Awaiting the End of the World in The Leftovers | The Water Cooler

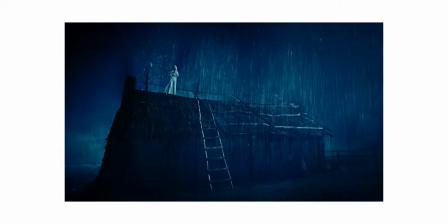5:31 He is done waiting for the end of the world and leaves Florence to do her roof routine alone. It pours down rain, she's the only one in town doing it, and then everyone makes fun of her the next day. And like I get it, it is kind of funny, but at the very least laugh behind her back like a normal terrible person.
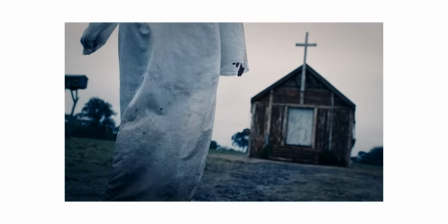5:45 It looks like Hunky Hubby is leaving with their kid and it's like… She returns to Millerite HQ and we seamlessly pan over them into present day Jarden,
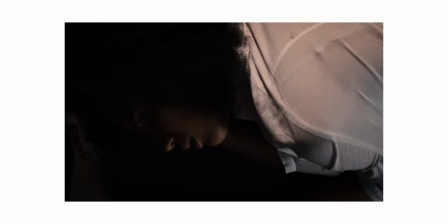5:54 Texas right where we left off at the end of season 2. Evie wakes up, asks Meg what are we waiting for, with a pen and paper of course,
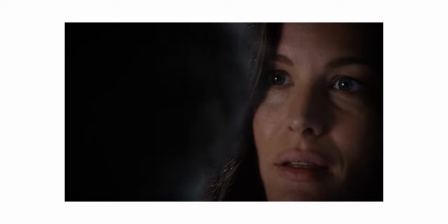6:01 who starts talking about Tiger King or something, and then the US government drops a drone on a building full of civilians,
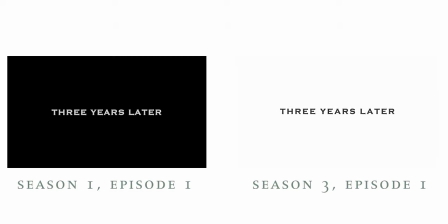6:07 and then we get a three years later title card, a call back to the pilot, and uh, yeah, that's pretty much what happens.
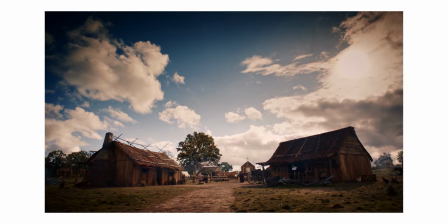6:13 So back to the beginning. The first shot of anything, movie, pilot, season, whatever, carries a lot of weight. It's the first impression you're giving your audience, setting the tone for the rest of the piece. This shot of the community, which we return to several times, places a lot of emphasis on the sky.
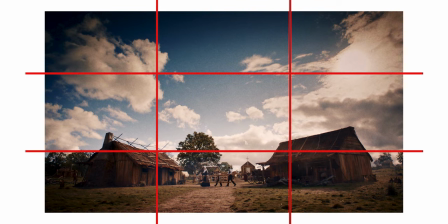6:28 It takes up two-thirds of the frame, the upper two-thirds, which gives it a weight, a kind of power over this town and the people living there. It also causes there to be significant empty space in the shot, making the characters feel small and, more importantly, isolated. The first thought I had watching this scene and seeing this shot was that this season is going to be all about faith,
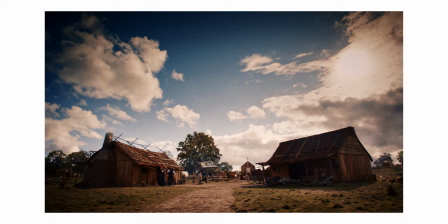6:48 which I'm sure was entirely intentional on director Mimi Leder's part, as well as cinematographer Michael Grady, who also shot the masterpiece Easy A, but that's another video. This shot centers the sun which gives this feeling of comfort.
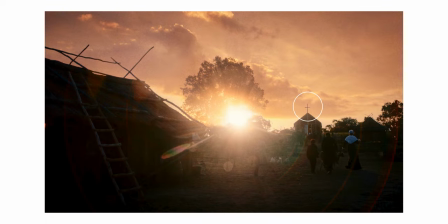7:00 God is looking kindly on this town and family. The cross right next to the sun only adds to that sense, the sun or light being a guiding figure, a symbol of faith.
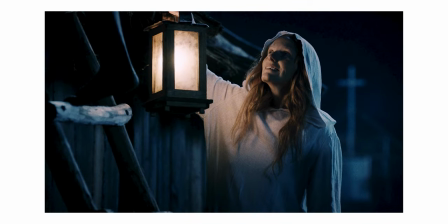7:09 That idea returns here as Florence holds the lamp that casts this orange glow, guiding her through the darkness, supported by the cross behind her as she looks up to the sky.
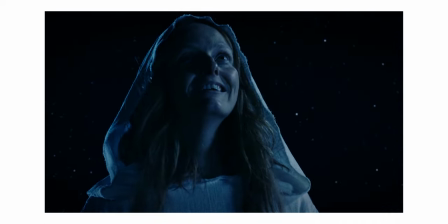7:19 The angle that a character is framed at can tell you a lot. The stars look small around her, as if she's already in space, in heaven. She's looking up excitedly, expectantly, full of hope.
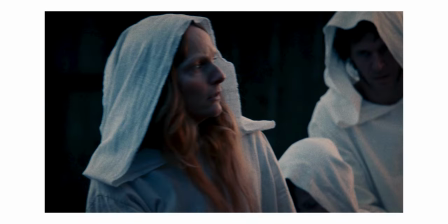7:29 I also just noticed this while I was editing this video, that she looks directly at the sun and looks very disappointed.
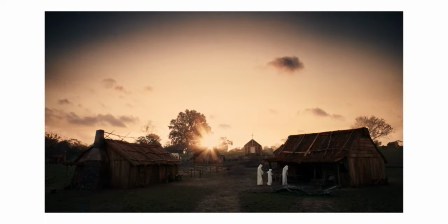7:36 Then the first shot repeats itself, this time taking on a new meaning. The sun isn't God providing warmth, it's simply the sun and its presence means that there's a new day. In other words, Jesus didn't come. Here, the priest, I'm just gonna call him the priest, is above the rest of them as they all wait for news.
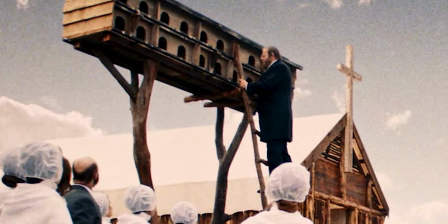7:53 Side note, the birdhouse is literally being supported by like two sticks and it makes me really anxious. The cross is right next to the priest really hammering the point home,
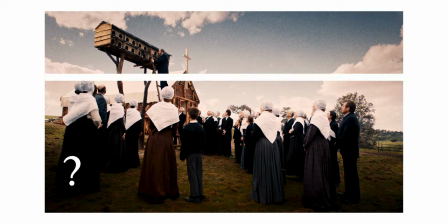8:00 him being above the rest of them and next to the cross as they wait for news or direction, but the priest is just as lost as they are. I mean this shot is doing a lot of work.
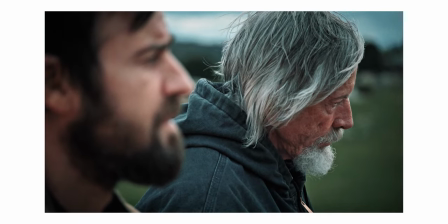8:11 Season 3 dives into people who dedicate their entire life to faith or a certain belief that they don't end up actually living their lives.
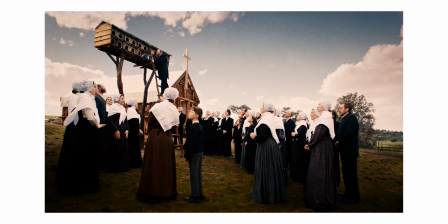8:18 This particular shot has a a nihilistic undertone.
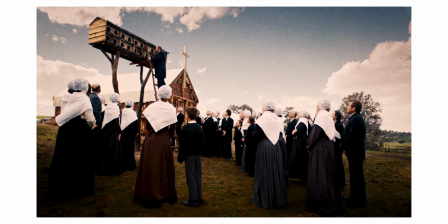8:20 If the priest represents God and humans are the churchgoers and both groups are lost and directionless, I mean that's kind of terrifying.
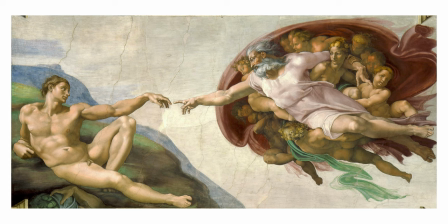8:28 The idea that God, if it exists,
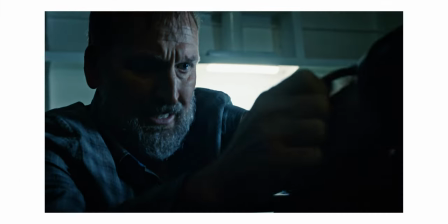8:30 is just as human and fallible as we are would cause any person of faith to go into an existential tailspin, which happens several times throughout the season.
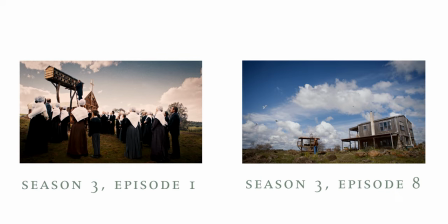8:38 This scene is also referenced later in the season with Nora collecting the doves carrying messages of love.
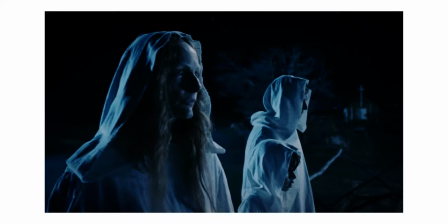8:43 More on that later. They're back on the roof round two.
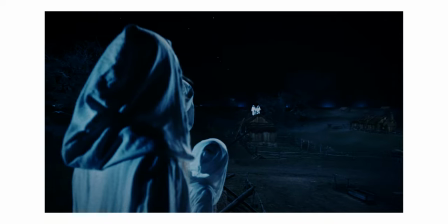8:46 This is an obvious reference to the guilty remnant, the white clothes, and standing in weird places, and having massively misguided beliefs.
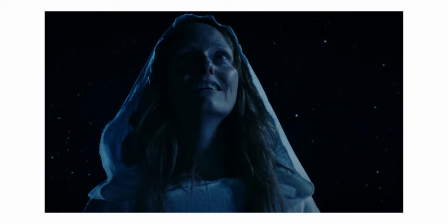8:53 Back to the angles of shots. Whereas the previous shot was angled up at Florence, here it's slightly down, the sky isn't in frame at all, putting her back to earth.
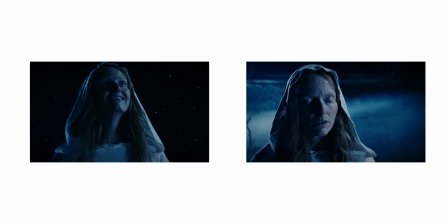9:01 It's grounding her, and a stark contrast to the previous shot. The wonder and hope of her looking at the stars is all gone.
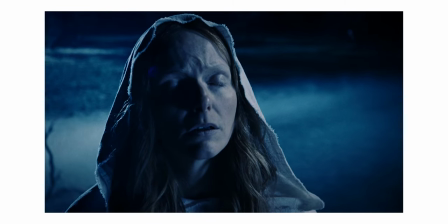9:08 She even closes her eyes and starts praying, and usually people who are really confident about something don't start praying over it.
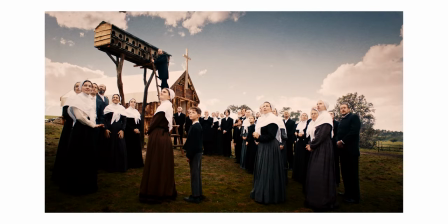9:14 Back to the weird bird slash treehouse. Look at the difference in color from the last shot to now.
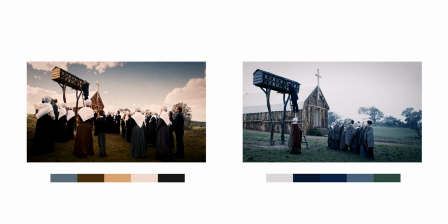9:19 It's colder and sparser. The sky is overcast, closed off from them. It's also shot from a higher angle this time, lowering the birdhouse and priest closer to the ground as their faith begins to falter.
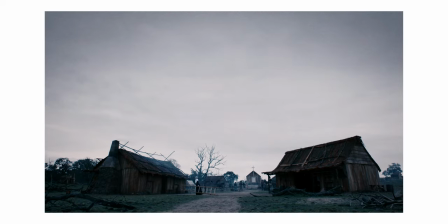9:31 Round three of Waiting for Jesus on the Roof, let's go! Once again it's overcast, heaven isn't accessible, nothing is coming.
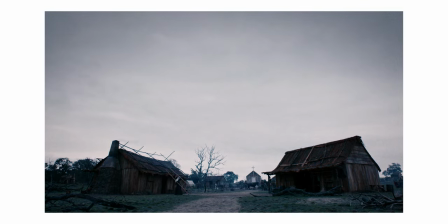9:38 Florence is also now alone and carrying the ladder, contributing to this sense of isolation.
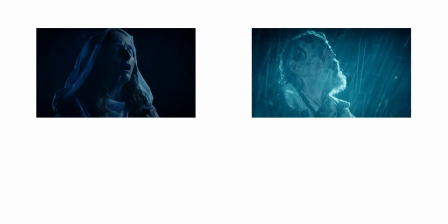9:42 It pours down rain, rainfall being a recurring symbol throughout season 3, as well as being a biblical symbol.
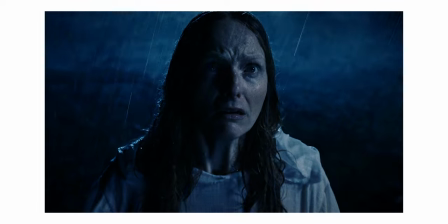9:49 Heavy rainfall is often used in the Bible to signify a cleansing or purification of the world, Noah's Ark being the most obvious example.
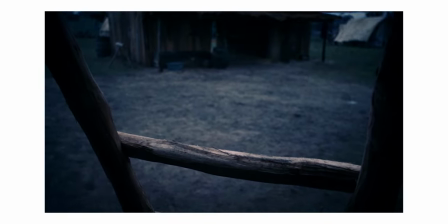9:57 And again, Jesus doesn't come, it was just rain. After she comes down from the ladder, the camera goes handheld for the first time in the sequence, tracking her from behind.
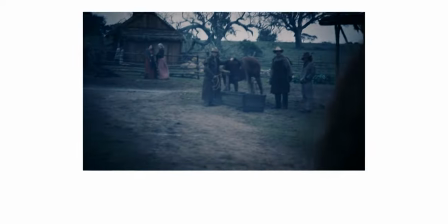10:06 The colors are cold and it's uncomfortable, everyone in town staring directly at her.
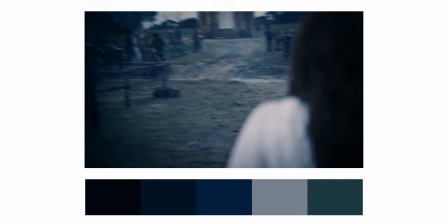10:10 There's a heavy vignette at the edges of the frame creating a claustrophobic effect. The world is closing in on her.
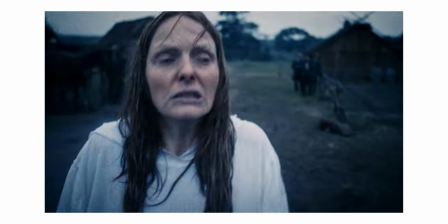10:16 Her faith has been shaken, to say the least, and her life is coming undone.
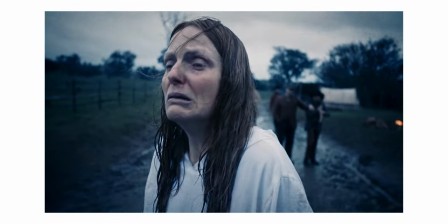10:21 And in classic Leftovers fashion of kicking characters while they're down, Hunky Hubby is leaving.
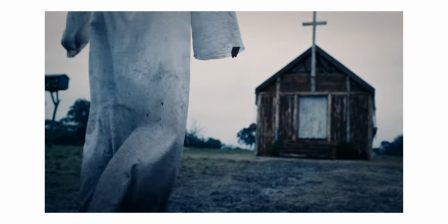10:26 The church is now a place to hide from the outside world rather than being a conduit to escape.
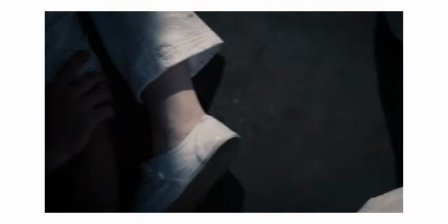10:30 The show is clearly linking the Millerites to the guilty remnant with this seamless pan from Florence to Evie.
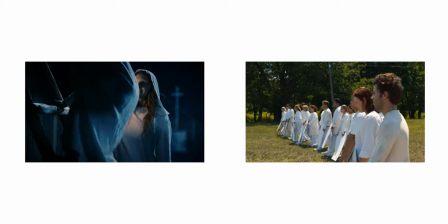10:36 Both groups are obsessed with the end of the world and have focused their entire lives on it.
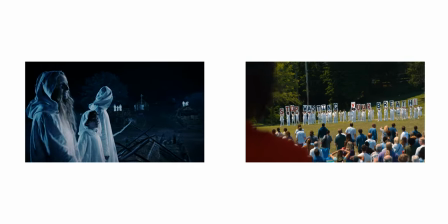10:41 The difference between the two is that the Millerites are waiting for the end of the world while the GR's mission is to not let people forget or move on from the sudden departure,
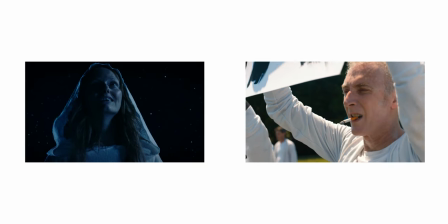10:50 which they believe was the end of the world. Okay, back to the birdhouse and how Nora ties into it.
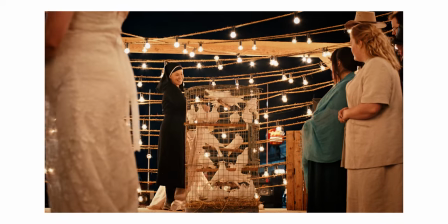10:55 In the finale, at the wedding, guests are invited to write messages of love down which will then be flown away by a flock of birds.
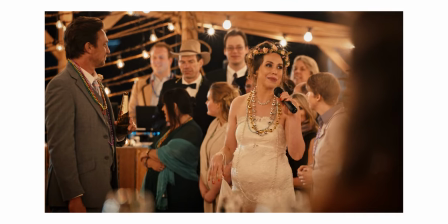11:02 To every corner of the world, spreading those messages of love to people everywhere.
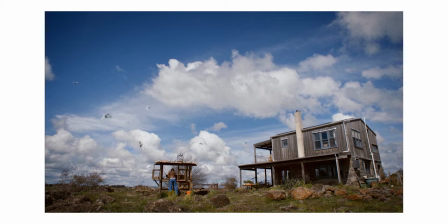11:07 But in reality they're flying like five miles down the road to Nora's cottagecore fantasy.
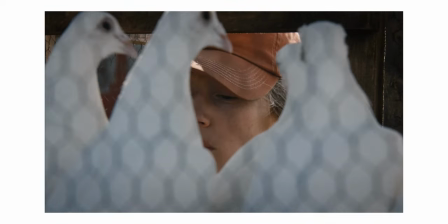11:13 The messages aren't being received by people all over the world, Nora dumps them and returns the birds, rinse and repeat.
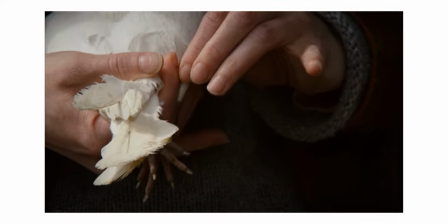11:19 The point of the ceremony doesn't lie in the messages actually getting to someone, it lies in the participants writing down the messages.
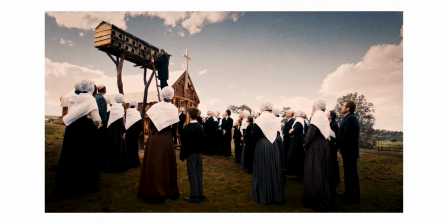11:26 Going back to the prologue, it gives this shot a new meaning. The messages don't actually carry any meaning, the meaning is assigned by the people waiting for the bird.
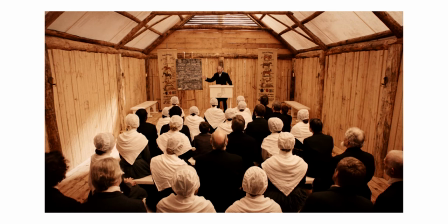11:35 The act of them waiting is what the show is putting its emphasis on.
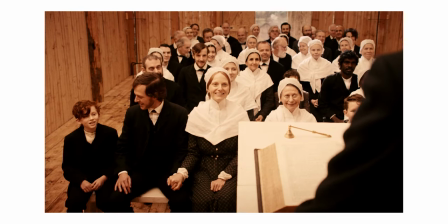11:39 These people are wasting their lives on an unknowable, unlikely, apocalyptic fear rather than living their life.
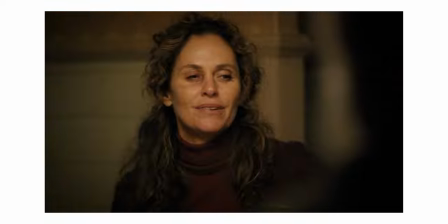11:46 Waiting for the apocalypse isn't going to affect whether it comes or not, because no one person has the ability to affect anything on such a cosmic scale.
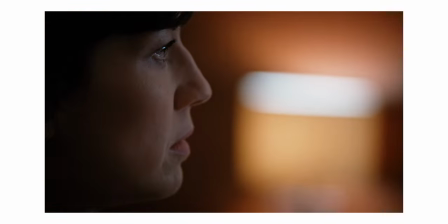11:55 Individuals do, however, have the power to affect change within their own lives and in their relationships with those that they love, which ends up being the final point of the show.
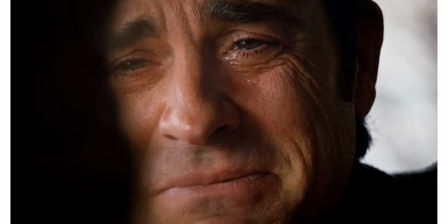12:06 99 times out of 100, the thing you're looking for is right in front of you. You're just not looking properly.